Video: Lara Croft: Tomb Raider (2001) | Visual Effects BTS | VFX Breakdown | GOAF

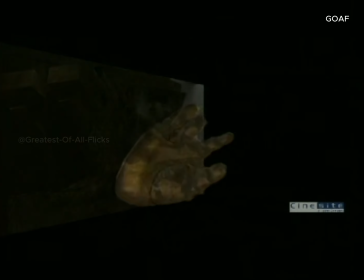(16:54)
So as with the Stone Monkeys, we got a level of, I think, reality that
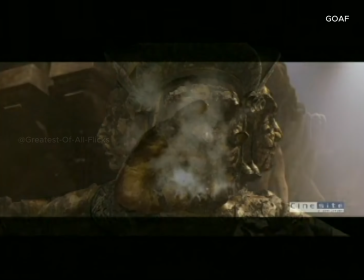(17:01)
you could do with CG, but funnily enough, we did have the option. And also I thought, if you can do something for real, do it for real.
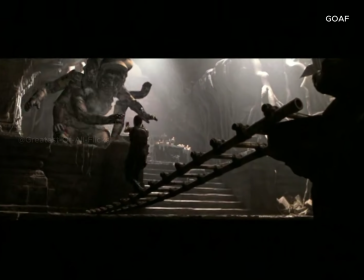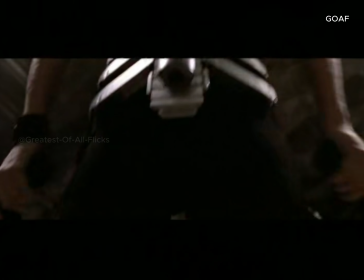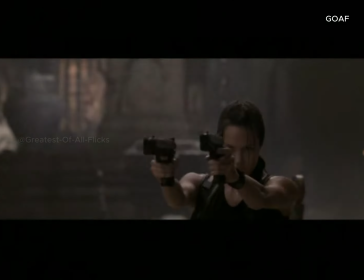(17:19)
Try and imply that there was a 5,000-year-old intelligence within him, and we tried to get that across in these moves, and that there was a definite function in what he was doing.
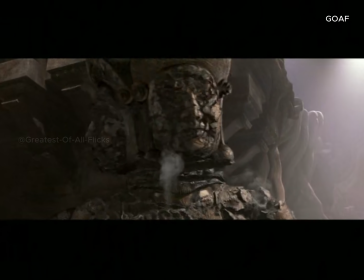(17:31)
He was slowly stalking her, he was manoeuvring himself in this position to actually, get to her.
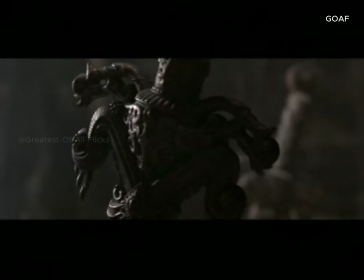(17:37)
And then when he uses this magical force to summon these swords, we thought that we're basically building up towards a climax where he ultimately throws the swords towards her.
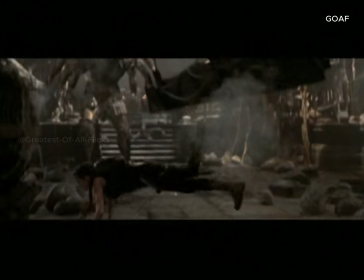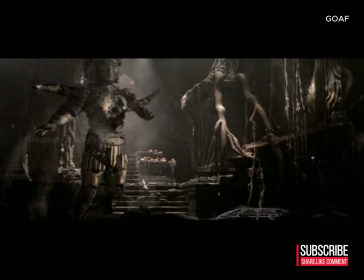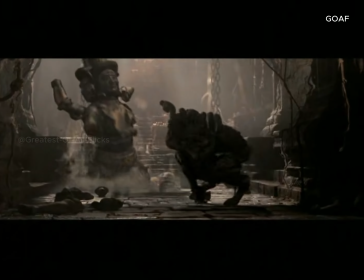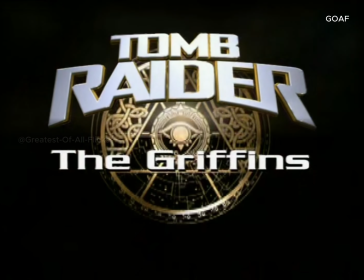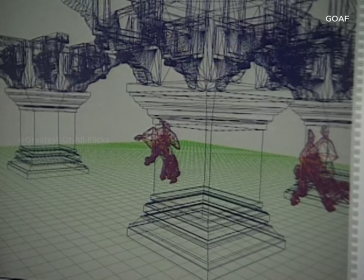(18:19)
These griffin characters or statues are coming to life. These are gorilla-shaped characters with wings,
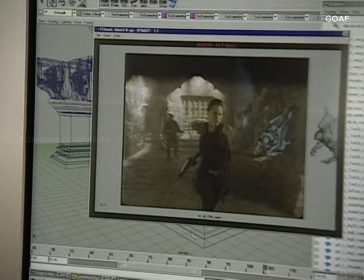(18:28)
and they're much more dynamic in their movements than the monkeys, and they're very sort of athletic in their moves.
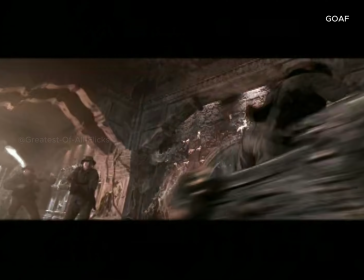(18:38)
In order to make the stuntmen react in a real physical way, the black box was dragged through the set.
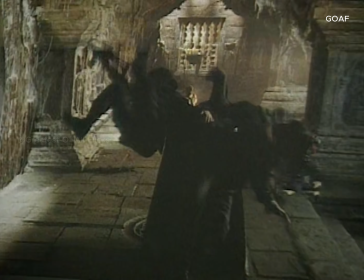(18:45)
It was built to be the same shape, roughly, as the griffin, so that the stuntmen reacted to a similar sized object. And then we removed the black box.
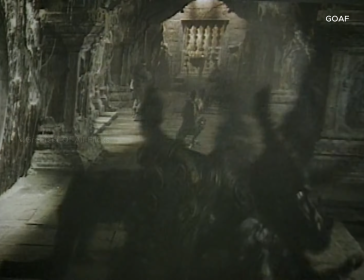(18:55)
Here we can see the same frame, but with the griffin in place, with the soldiers reacting now to the griffin rather than the box.
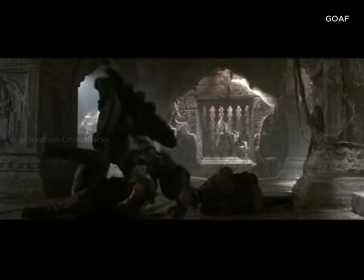We made a great deal of effort to give them a different character from the Stone Monkeys. The griffin
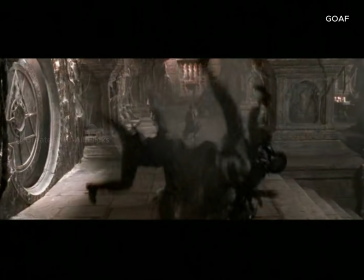(19:15)
characters were very dynamic and they had a definite function, and that was basically to get and stop Lara. This is one of the final encore shots where Lara shoots one of the griffins. And here's some of the elements that we used to put it together. This is a background plate without anything there.
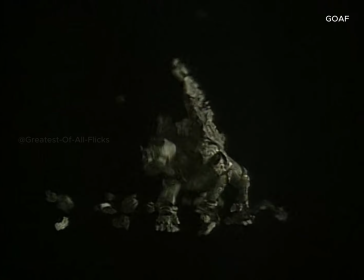(19:35)
The 3D CG elements. This is some of the bullet hits, the elements we put on top.
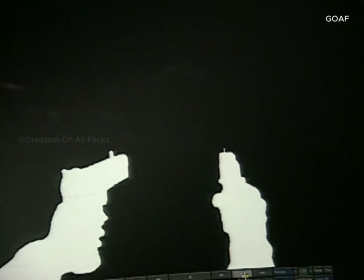(19:44)
And finally some mats. We replaced the hands and the gun for the final shot.
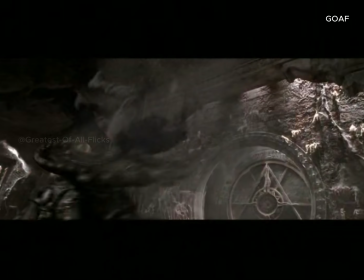(19:50)
We had a lot of fun blowing living daylights out of these characters. I think our animators did a good job in getting across the dynamism of this character.
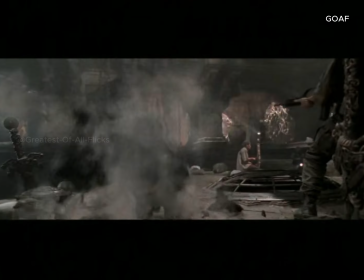(19:58)
And I was very pleased with the way that they came out.